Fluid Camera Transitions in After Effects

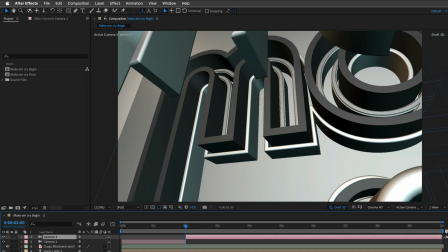4:17 And this is going to create another camera, which is basically looking the same way. Now for this camera, I'm going to choose another angle.
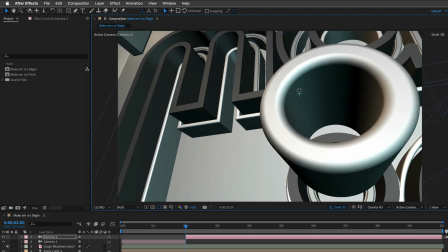4:25 So again, I'll hold down Option, Alt on Windows, and I'm going to move my cursor over here.
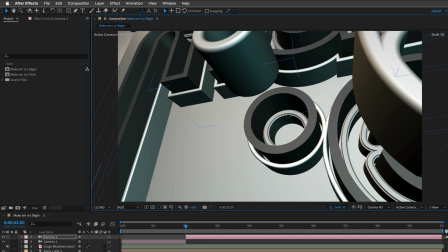4:34 I want to be under this little dot and maybe also come from a different angle.
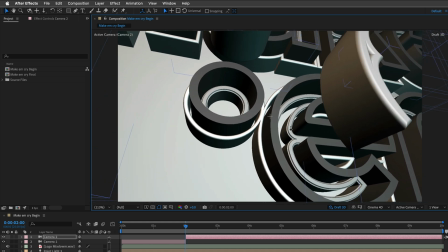4:41 And again, I'm just looking for an interesting angle that doesn't really expose what is written on screen.
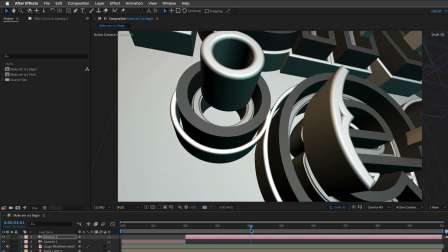4:46 All right, I'll move now to the 4-second mark and I'll repeat the same process. This time I can do it from the keyboard. So holding down Command, this will be Control on Windows, Shift and D will split the layer. For this camera, I'll hold down again the Alt key,
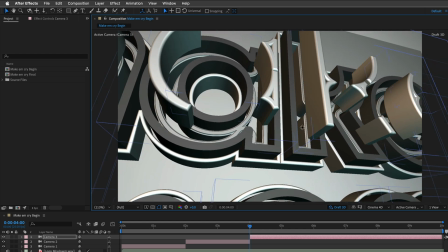5:03 and I'll pan down to the area of the K in the word make.
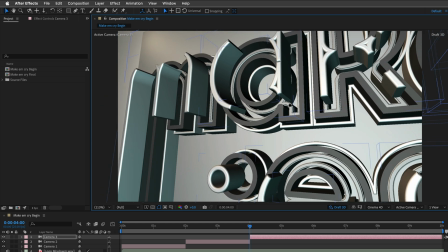5:09 I'm just trying to find something that looks interesting that will also
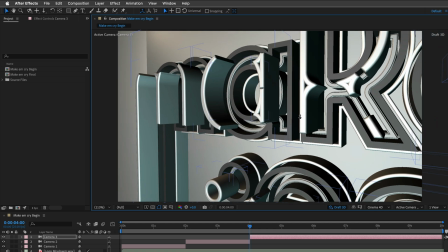5:14 demonstrate and show us all the reflective parts of this logo.
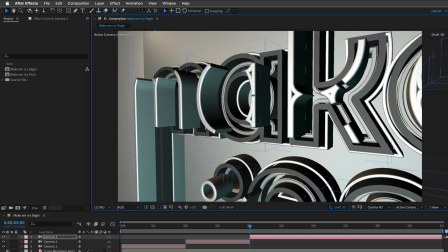5:20 Just to illustrate what I mean,
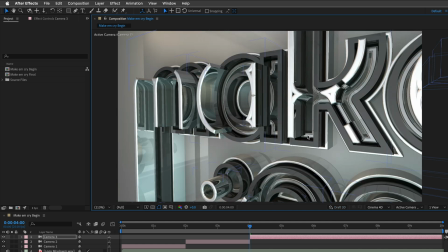5:22 I'll switch off the Draft 3D button and let After Effects render the final image so you can get a sense of how it's going to look.
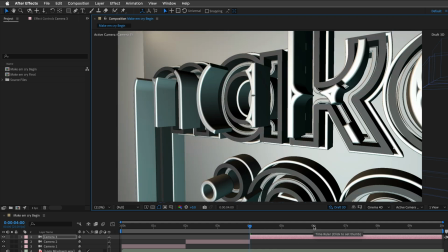5:30 All right, I'm happy from this angle, so I'm going to do the same thing over at 6 seconds.
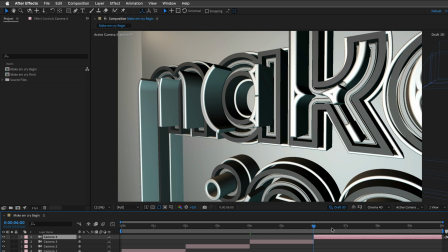5:36 So Command Shift D to split the layer, and then while holding down the Option key,
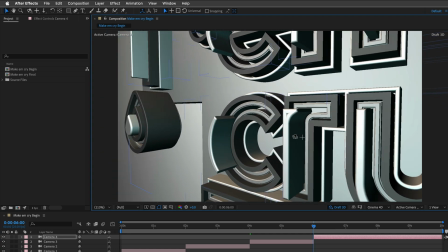5:42 I'll pan up until I can start to see the word cry.
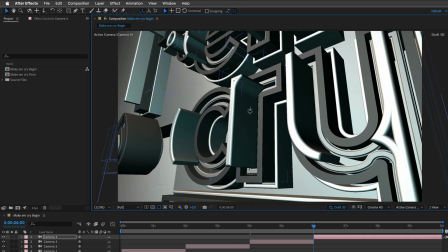5:47 I can orbit around the scene, maybe choose a more interesting angle.
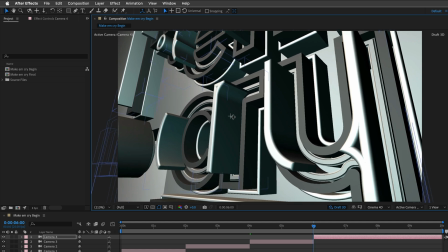5:53 I want to be very close to the letters, but still not expose what they are saying.
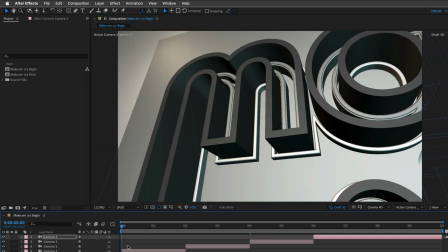5:58 So something along those lines. Now, if I'll go to the beginning and press spacebar, since we are using the Draft 3D mode,
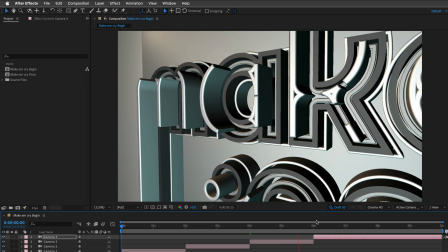6:06 After Effects will be able to preview it in real time, so you can get a sense of how the animation is going to look.
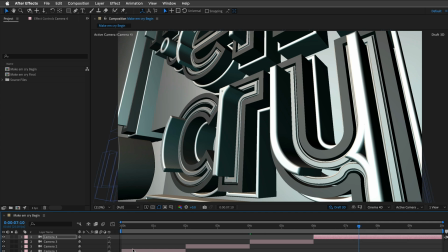6:12 Now, obviously, at the end, we need to show the entire thing, and I also think that we need to animate between the beginning and end of each camera.
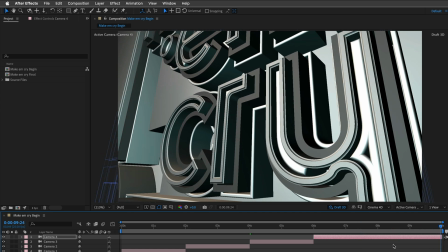6:21 And to animate this camera, I'll go to the start of the layer by pressing the letter I,
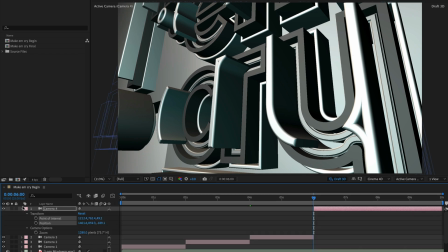6:26 and then I'll double tap the letter U. UU in sequence is going to show me the modified properties. I don't care about the camera zoom, so I'll twirl it up, but I will create keyframes for point of interest and position. Then I'll go to the end, I'll hold down Option, Alt on Windows,
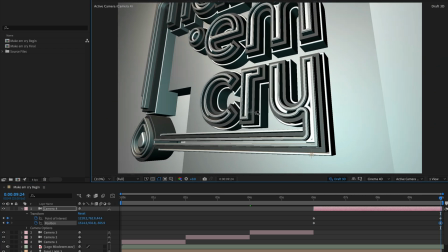6:45 and I'll track all the way until I can actually see the logo.
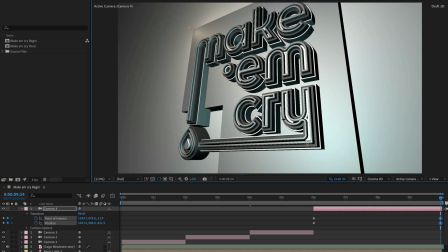6:50 So maybe even more, not maybe,
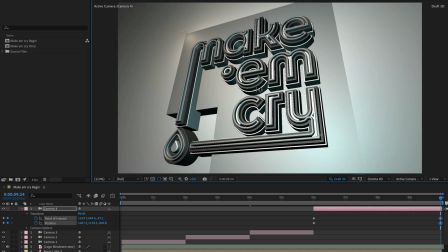6:53 for sure I want to drag more and find an interesting angle that will complement this logo. So maybe something like this. Now, for the last keyframes here, since they are already selected, I'll press F9 to easy ease the animation. And I'm also going to visit the graph editor
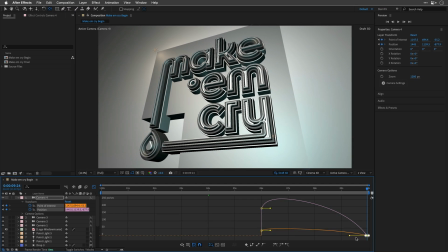7:13 and make sure that those keyframes are selected and just change the influence, which is the speed.
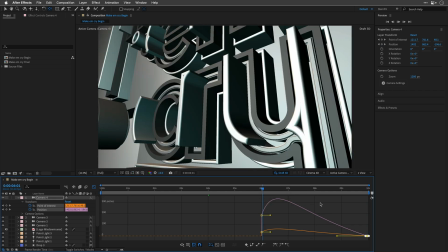7:20 Let's just preview it to make sure the end animation is very slow.
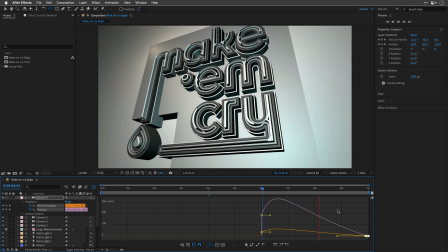7:25 Again, let's preview it from this point.
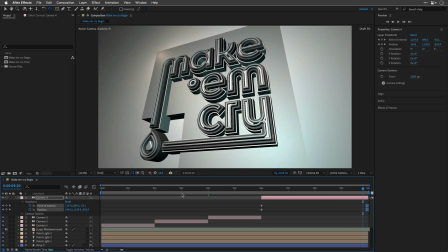7:30 Great. I'll click again on the graph editor to return to the regular keyframes view, and then I'll repeat the same steps for each one of those cameras.
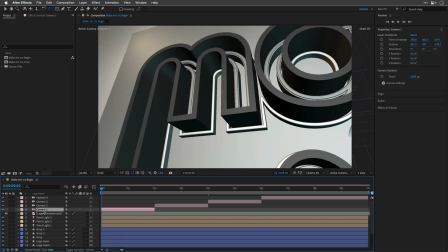7:38 So I'll select camera number one, double tap the letter U to see the point of interest and position, which are the modified properties, create keyframes for them, press O to go to the out of this camera,
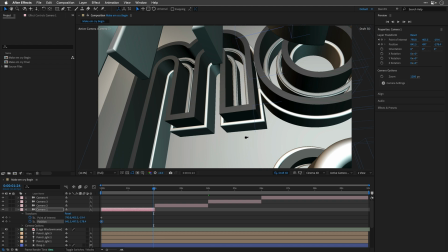7:51 and by holding down Alt, I can temporarily toggle the camera tool,
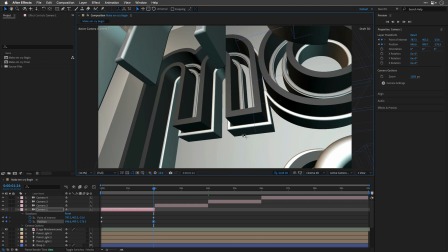7:56 and then I'm just going to orbit and maybe just zoom a little bit out.
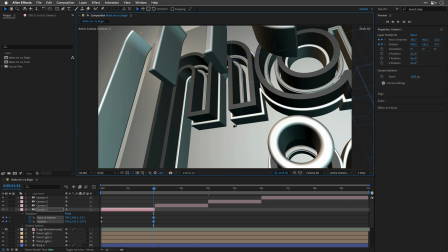8:02 Actually, I want to see this little cylinder here, so I may also pan up and orbit around the scene.
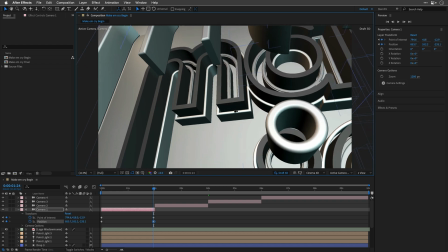8:10 So no big moves here, I just want to try to be gentle and expose part of the logo.
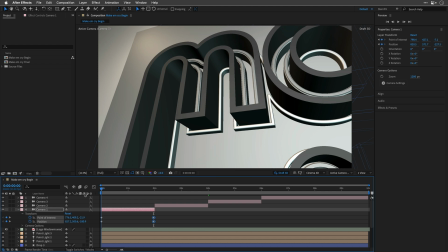8:19 Let's go to the beginning and then check it again. I don't want to see this cut away, I just want to make sure that we can see the entire shape.
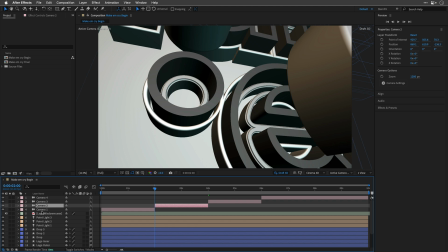8:27 Excellent. And now I need to repeat it for the other cameras. So I'll speed through this process because this is practically the same thing.
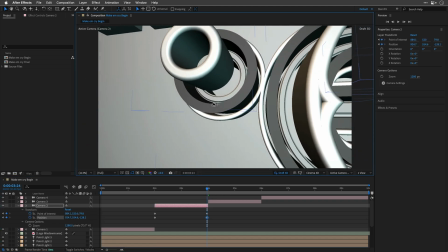8:34 Pressing I to go to the beginning of the layer, double tap the letter U, create keyframes for the point of interest, press O to go to the out,
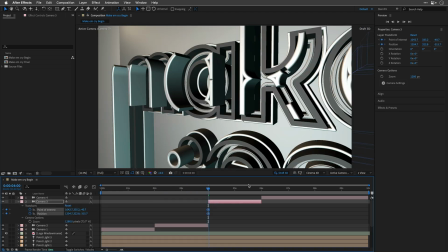8:42 and then just changing the camera angle to something which looks a little bit more interesting.
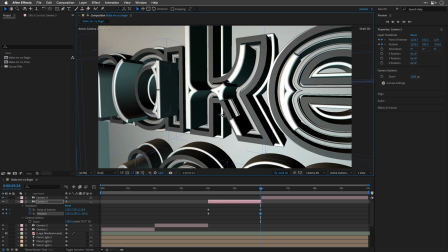8:48 You can zoom in and then just find something that looks cool.
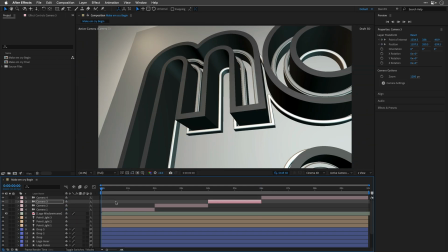8:54 Now let's go to the start of the comp and preview to see how this looks.
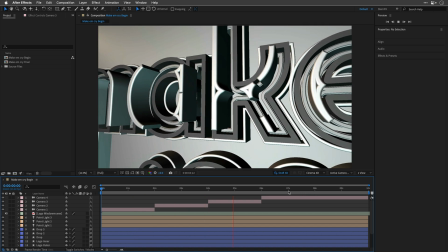8:58 Now you do want to keep all the keyframes linear except of the last one to maintain a
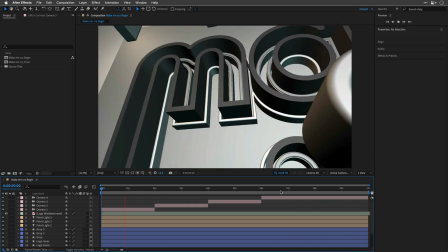9:04 consistent velocity or speed throughout the changing angles in this animation.
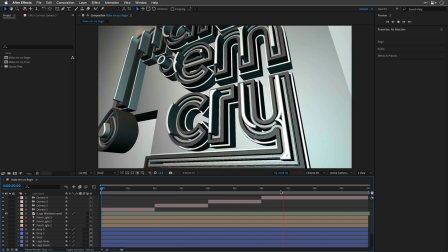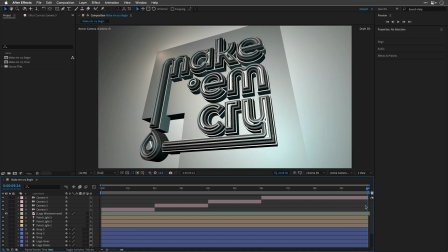9:16 Now, instead of hard switching between those cameras, we can also morph between them, creating a smooth transition between each angle.
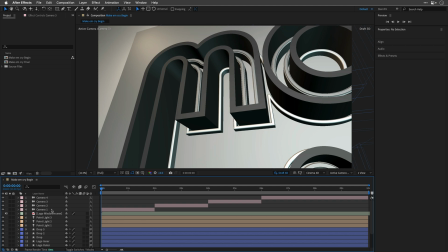9:24 To achieve that, I'll go to the start and I'll duplicate the first camera, and then I'll drag it above everything and rename it Camera Morph. I'll press U to see the keyframes and extend the duration of this camera until the end.
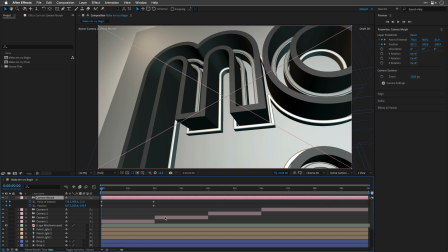9:41 Now, what we want to do is select each one of the different cameras, press U to see the keyframes, and then copy them to memory and paste those keyframes on this camera.
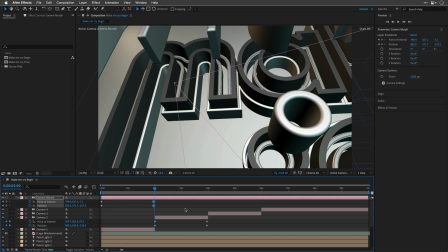9:53 And to do so, I'm going to select those two keyframes, hold down the Option Alt on Windows, and using the left cursor key, the arrows,
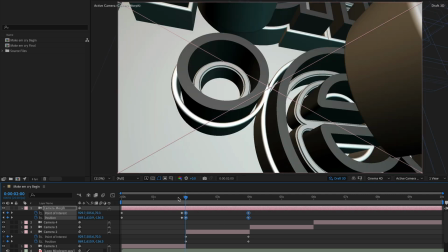10:00 I'm going to move those two keyframes and then paste So the morphing animation is going to still respect the 2 second cue,
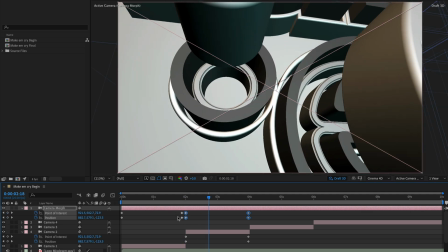10:09 and it's going to be very fast. So this is how it looks. Now you can extend the duration between those keyframes, totally up to you.
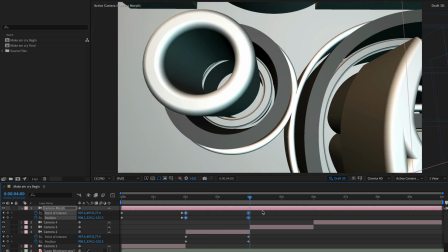10:16 Let's do the same thing for the next camera. So I'll press U to see the keyframes and then mark key around both of them, select and copy them. I'll return to my morph camera, select the last two keyframes, hold down the Alt key option on Mac,
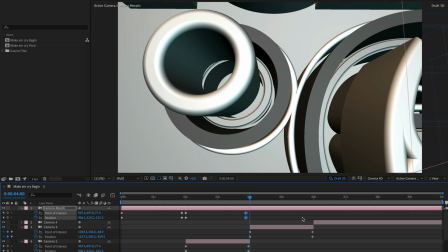10:31 and then using the left cursor key, I'll move those two keyframes and then paste the new ones.
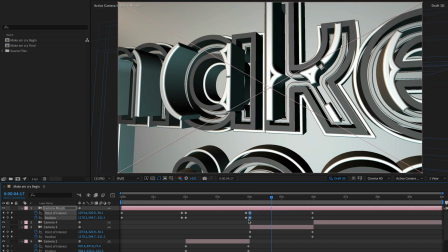10:37 And let's preview it. And if you think it's too fast, you can just select those two keyframes and just make them further apart. So let's see how this works. It's a bit more gentle. I do feel that the morph should be quite quickly.
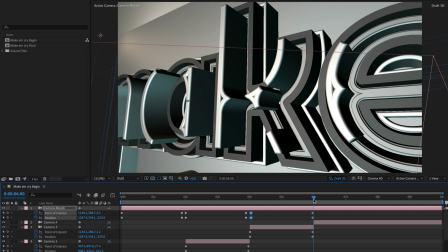10:52 So something like this, almost like a cut, but still create a very fluid, dynamic motion.
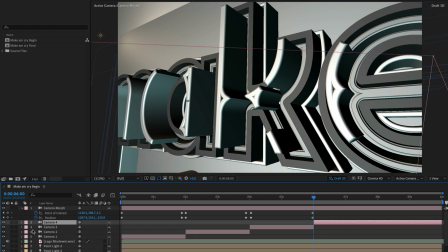10:57 I'll select now the last camera, in this case, camera number 4, and repeat the same steps. So I'll copy those keyframes and then select this one, nudge those keyframes a bit to the left,
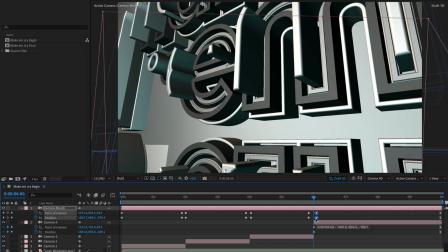11:10 paste the new ones, and then let's just preview and see how this works.
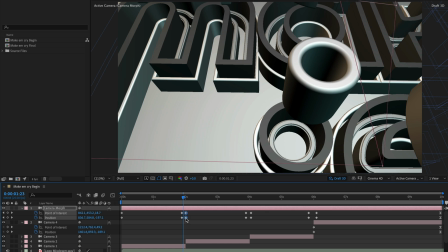11:16 Now, this may be a bit abrupt depending on the angles that you chose.
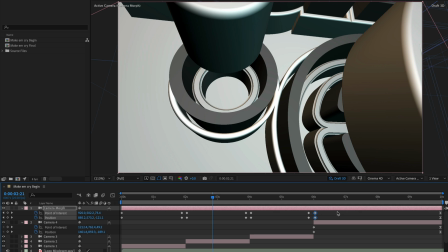11:21 So to smooth the animation, you can select all the keyframes except of the last ones, because I don't want to mess with the easy ease over there, and convert all the other ones to auto bezier. And you can do it by holding down Command on the Mac, Control on Windows, and clicking on one of those keyframes, assuming everything is selected.
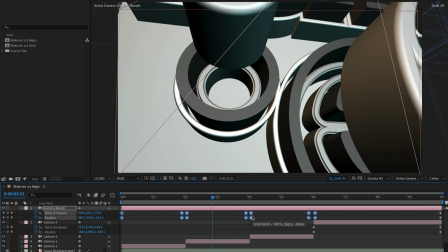11:41 And this is going to make the velocity, the speed, equal on all of those keyframes.
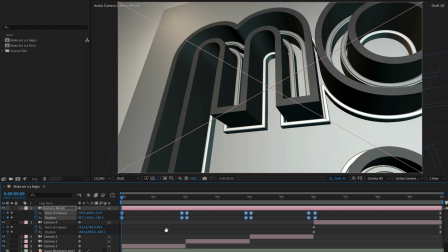11:47 So this is going to look like this.
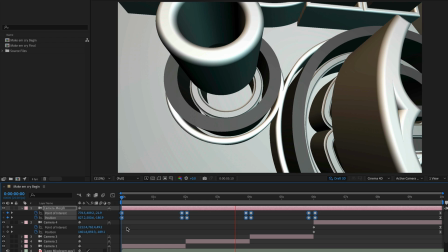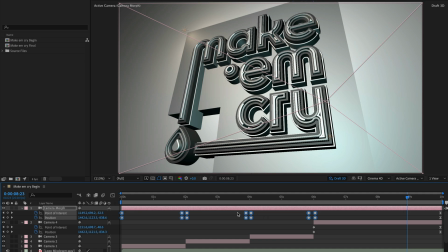11:56 Almost like it is breathing a little bit before going to the new angle.
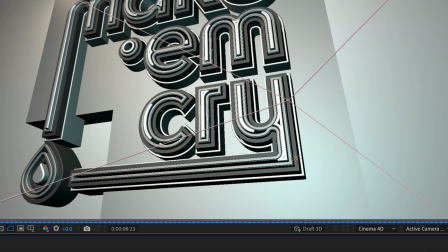12:01 And now we can switch off the Draft 3D button and go to the beginning and preview the animation.
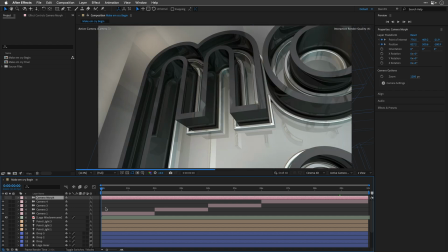12:10 So this is how it looks with the cuts between those cameras.
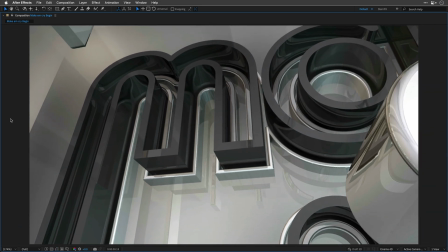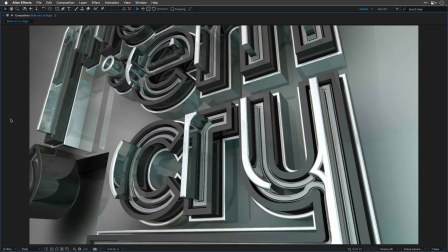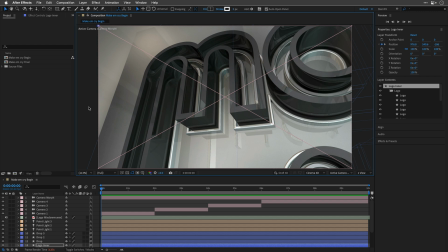12:26 And this is how it looks using the camera morph technique.